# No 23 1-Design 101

This course is really focused on developing your technical skill sets for Illustrator and Photoshop. How to use the programs, what the tools do, and how to develop a workflow that's going to help you be a better motion designer in the future. We don't touch too much on design in this class, but in this bonus lesson, I really want to give you kind of a basics of design principles, things that you can start using right now that will improve the way that your designs are being built in this course and beyond. We do have more courses here at School of Motion that are specifically aimed at teaching you design principles, and you can go on to those after this course. But for now, I really want to just give you kind of a quick crash course into a few design principles that are just really beneficial and can help improve your designs right away. So here in Illustrator, I have a whole bunch of examples that we're going to work through.
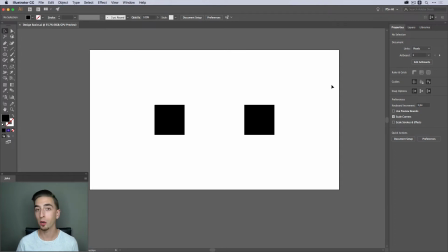[0:53]
The first design principle that I want to talk about is contrast. Contrast can literally be any difference between objects. It could be 2 objects, it could be 10 objects. Whatever it is, as long as there's a difference, it's technically contrast.
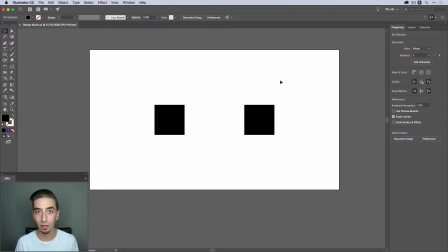[1:10]
These 2 squares right here are identical. There is no contrast between them at all. They're both pure black, they're both exactly the same size. But if I were to say make this one bigger,
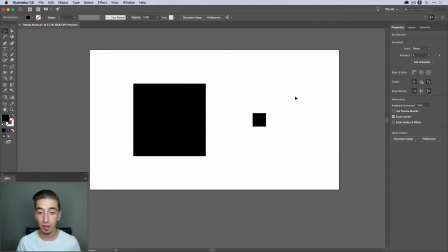[1:21]
and I were to make this one smaller, then I've created contrast in the scale. And suddenly, just between these 2 squares, this one feels bigger, maybe older or stronger, and this one feels smaller, much smaller, less powerful maybe.
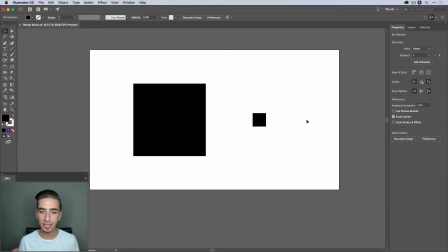[1:39]
And these are just squares. Now this is the most basic stripped down version of contrast in scale, but you could swap these squares out with characters or text or photos,
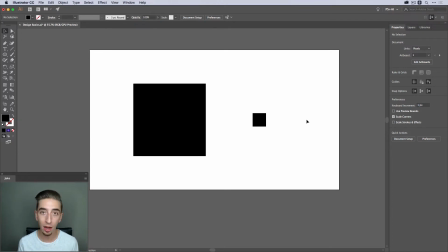[1:51]
whatever they are, and just changing the scale like this will create a contrast that will get the viewer to view them in a very specific way. So like I said already, this is making the bigger square feel a little bit more powerful, maybe even older.
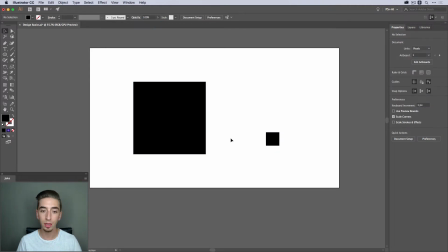[2:06]
And if I move this one down into the side a little bit, maybe this one now feels like it's closer to me and the one down here is further away.
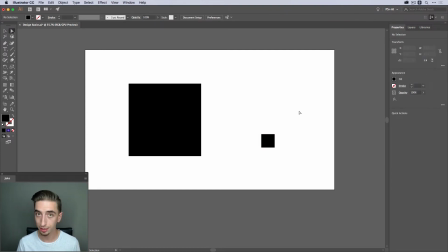[2:14]
But you can actually create contrast in many more ways than just scale. So over here on my second artboard, I have 2 squares again.
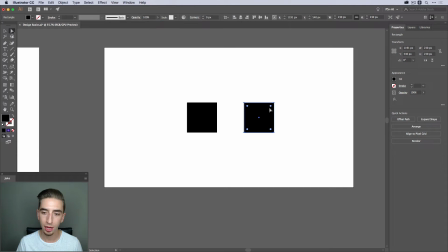[2:21]
And this time, instead of scale, I'm going to create contrast in shape. So there we go. We have a square and a circle. Again, extremely stripped down, super basic, but these 2 objects are clearly different simply because they're a different shape.
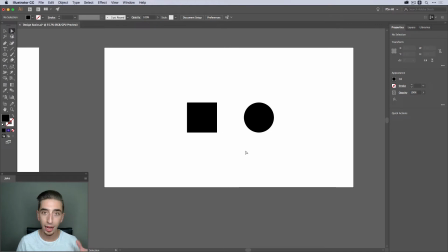[2:36]
They're the same size, but because they're 2 different shapes, one has 4 corners, one is completely round, they have different personalities, and you can use that to your advantage in your design, using that contrast to give personality to your objects.
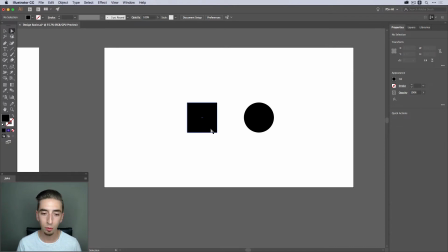[2:50]
And again, it doesn't just have to be these simple geometric shapes. You could swap out the square with a car and the circle with a hot air balloon, and putting those 2 next to each other is going to create a contrast because one is a land vehicle and one is something that flies in the air. And those 2 objects are very different shapes.
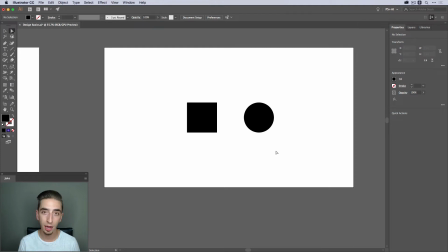[3:08]
So just by placing those 2 objects next to each other, you're creating a contrast that your viewer might only subconsciously register, but it is something, it's a tool that we can use as designers to help shape the way that somebody is thinking about whatever they're seeing.
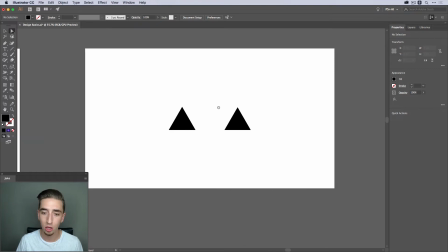[3:25]
We can do more things with contrast. We've already seen scale and shape, but you can also have a scale in proximity or distance from each other.
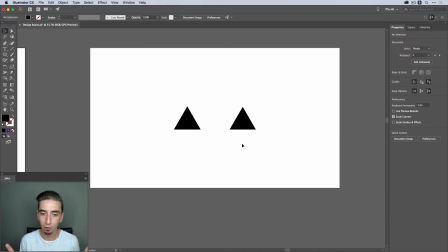[3:33]
So these 2 triangles are perfectly spaced out from each other. There's this gap and they're totally identical. But if I bring this one over here, now we've got 2 triangles on top of each other. So they feel like they're together. Maybe they have a relationship with each other.
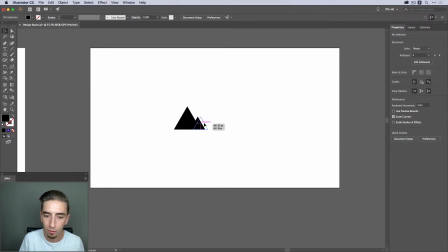[3:49]
If I made this one a little bit smaller, what if that was maybe like a parent and a child, or a mountain peak and a smaller mountain peak? I could also do the opposite. Instead of bringing them together, I could push this one way off to the side and combine a couple of these techniques and add contrast in not only proximity,
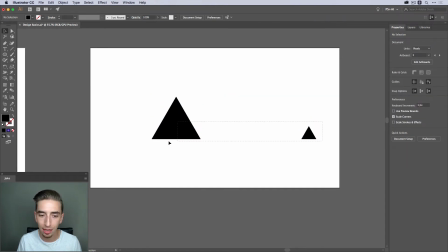[4:08]
but scale as well.
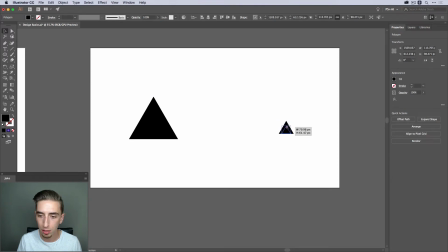[4:10]
And now if I just continue this a little bit and push it a little bit further, again, we've got this whole distance contrast happening where this one might look like it's closer to the camera and this one's further away from the camera. They're the exact same shape,
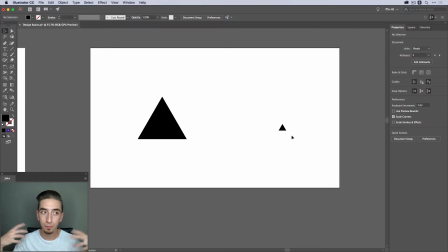[4:24]
but the way that I've positioned and scaled them has created something that you perceive as a viewer to be distance.
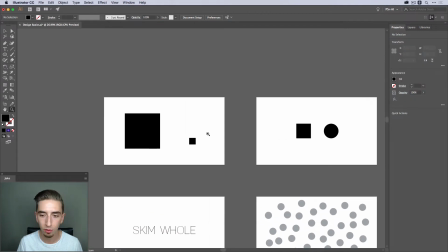[4:31]
All right, so we've looked at proximity, we've looked at shape, we've looked at scale.
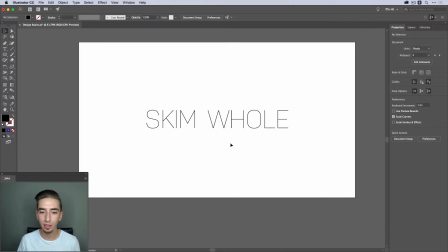[4:35]
Down here, though, we have some text, and we can actually create contrast with text using weights of fonts. So if I were to take this second word right here and change it from the thin version to the bold version,
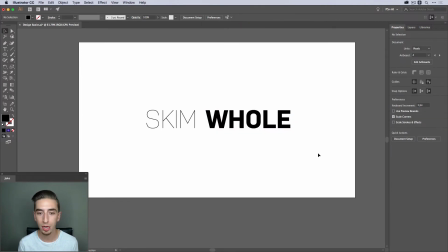[4:48]
now I have contrast in weight between these 2 objects. They happen to be blocks of text, but the same principles apply.
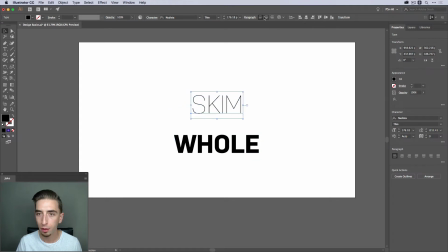[4:56]
And if I were to say move this one down here, move this one up, I'll just center it up here. I can make this one much smaller, I can make this one much bigger,
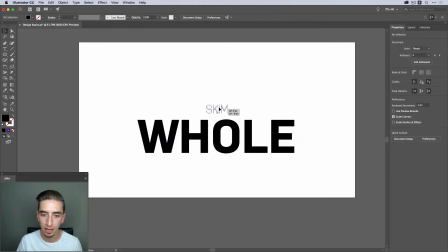[5:05]
and there we go. We've again combined a couple of these techniques, scale and weight, to show how these two different words have two different roles in my design. I could also reverse this, make this one really big, even though it's a super thin font, and then I'd make this one much smaller.
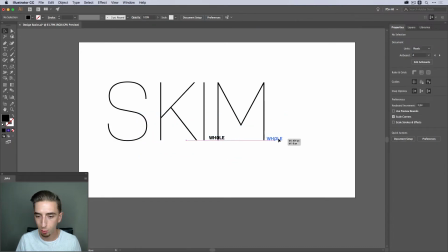[5:22]
It doesn't matter what these words are saying right now,
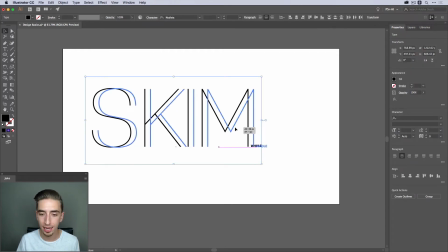[5:25]
but the fact is I can use this scale contrast to create a design that's interesting and feels different than the one that I had just a second ago.
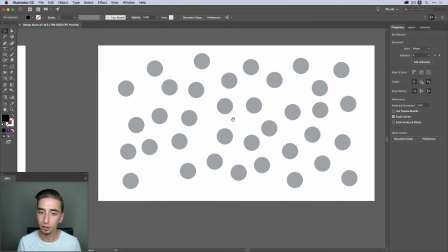[5:33]
We can also have contrast in color. So here are a bunch of circles that are all kind of a blue-gray color.
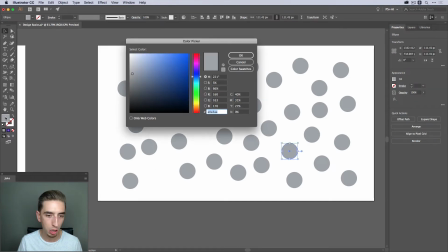[5:40]
But if I were to take maybe this one and I changed the color to, say, kind of a pink color,
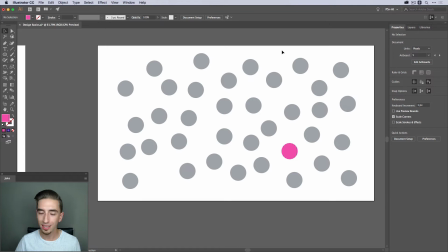[5:48]
that one really stands out, doesn't it? Even though it's exactly the same size as all of the other dots on this frame,
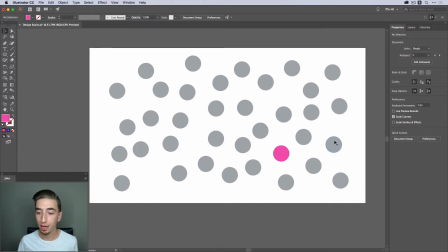[5:56]
because it's a different color, it's contrasting with everything else, it stands out, and your eye goes straight to it. That's one of the reasons to use contrast, is to direct the viewer's eye to something very specific. And you can do lots of contrast with color. It doesn't have to just be in the hue.
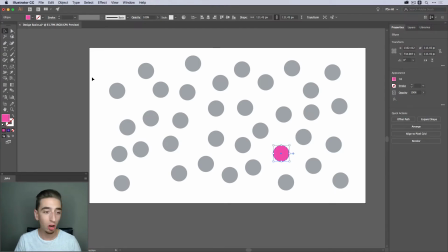[6:15]
That's basically what I changed here. You can also apply contrast in saturation. So if I made everything this color, and then I picked a different one, and then I brought up my color,
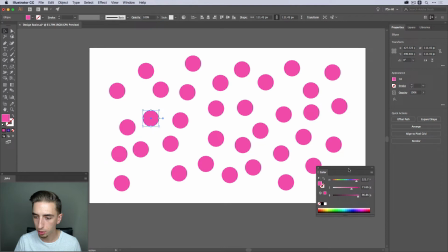[6:25]
I could grab, say, the saturation. Let's switch to hue, saturation, brightness. And I'm going to make that one much paler.
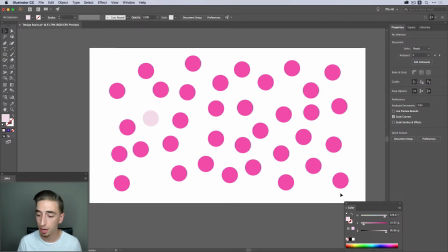[6:33]
Again, that one is going to stand out from everything else. The hue is exactly the same. The brightness is even exactly the same, but the saturation is different. If I undo that and pick this one, I could change the brightness and maybe make that one darker or make it a little bit lighter.
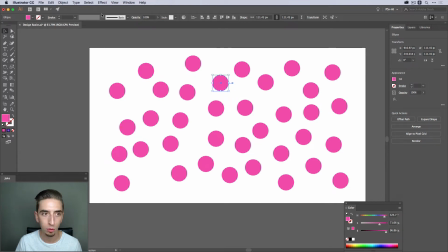[6:49]
Actually, that's pretty much 100% brightness, so I can't get any further than that. But if I were to select everything but that and make it darker, there we go.
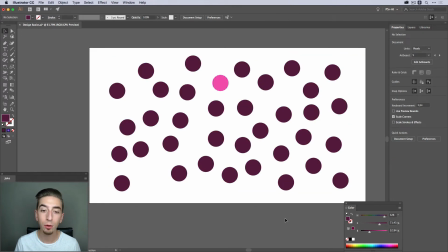[6:58]
Now it's singling it out again. So between hue, saturation, and brightness, you can really create a lot of contrast just by using color, and you can mix and match those as well. You could adjust the hue and the saturation. There are lots of possibilities with color when it comes to contrast.
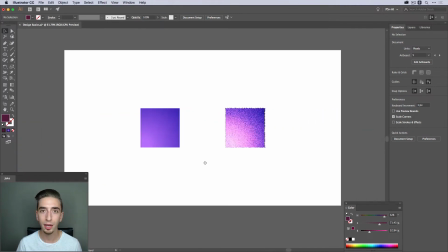[7:13]
You can also apply contrast in texture.
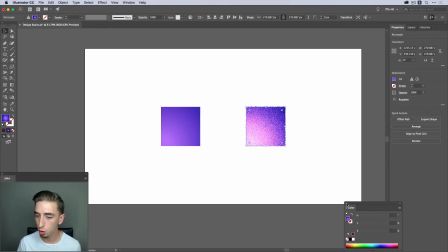[7:17]
So here we have a very smooth looking gradient, and over here we have a very noisy textured gradient that has all these rough edges around the outside. These two objects feel very different just because of the textures that I used on them.
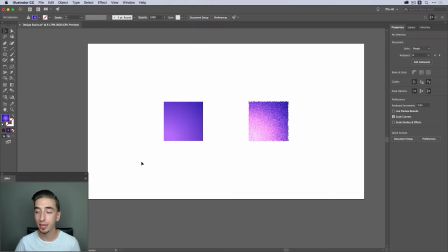[7:31]
Contrast is huge in the world of design, and it's one of the easiest design principles to apply.
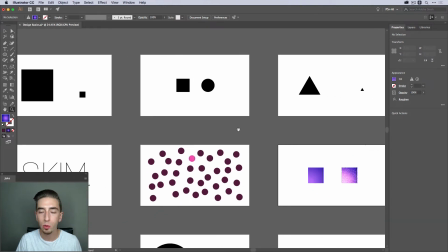[7:36]
As you can see, just from these 6 examples, there are so many different ways that you can apply contrast to change the way that your design is being perceived. Whether it's with very simple shapes or type or photos and videos, it doesn't really matter.
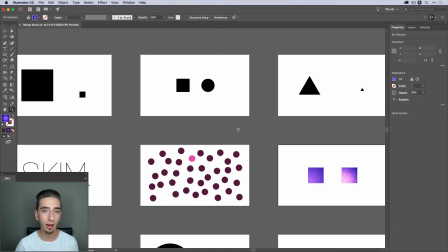[7:49]
As long as you're building in contrast and thinking intentionally about how that contrast is affecting the design, then you're implementing that design principle.
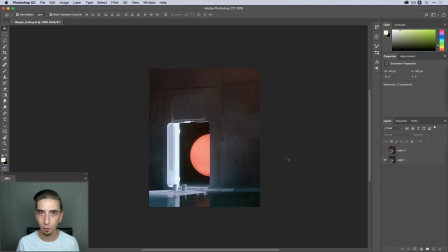[7:58]
And I'm going to jump over to Photoshop for a second to show you a great example of how scale contrast can have an effect on your design. This is a 3D render from an artist known as Beeple.
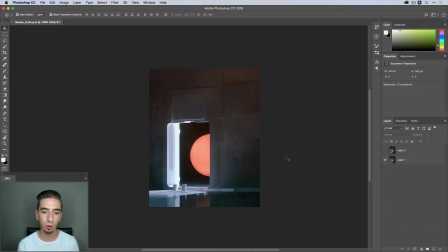[8:10]
His real name is Mike Winkelmann, but he's an amazing Cinema 4D artist who has been creating a unique piece of art every single day for over 10 years now.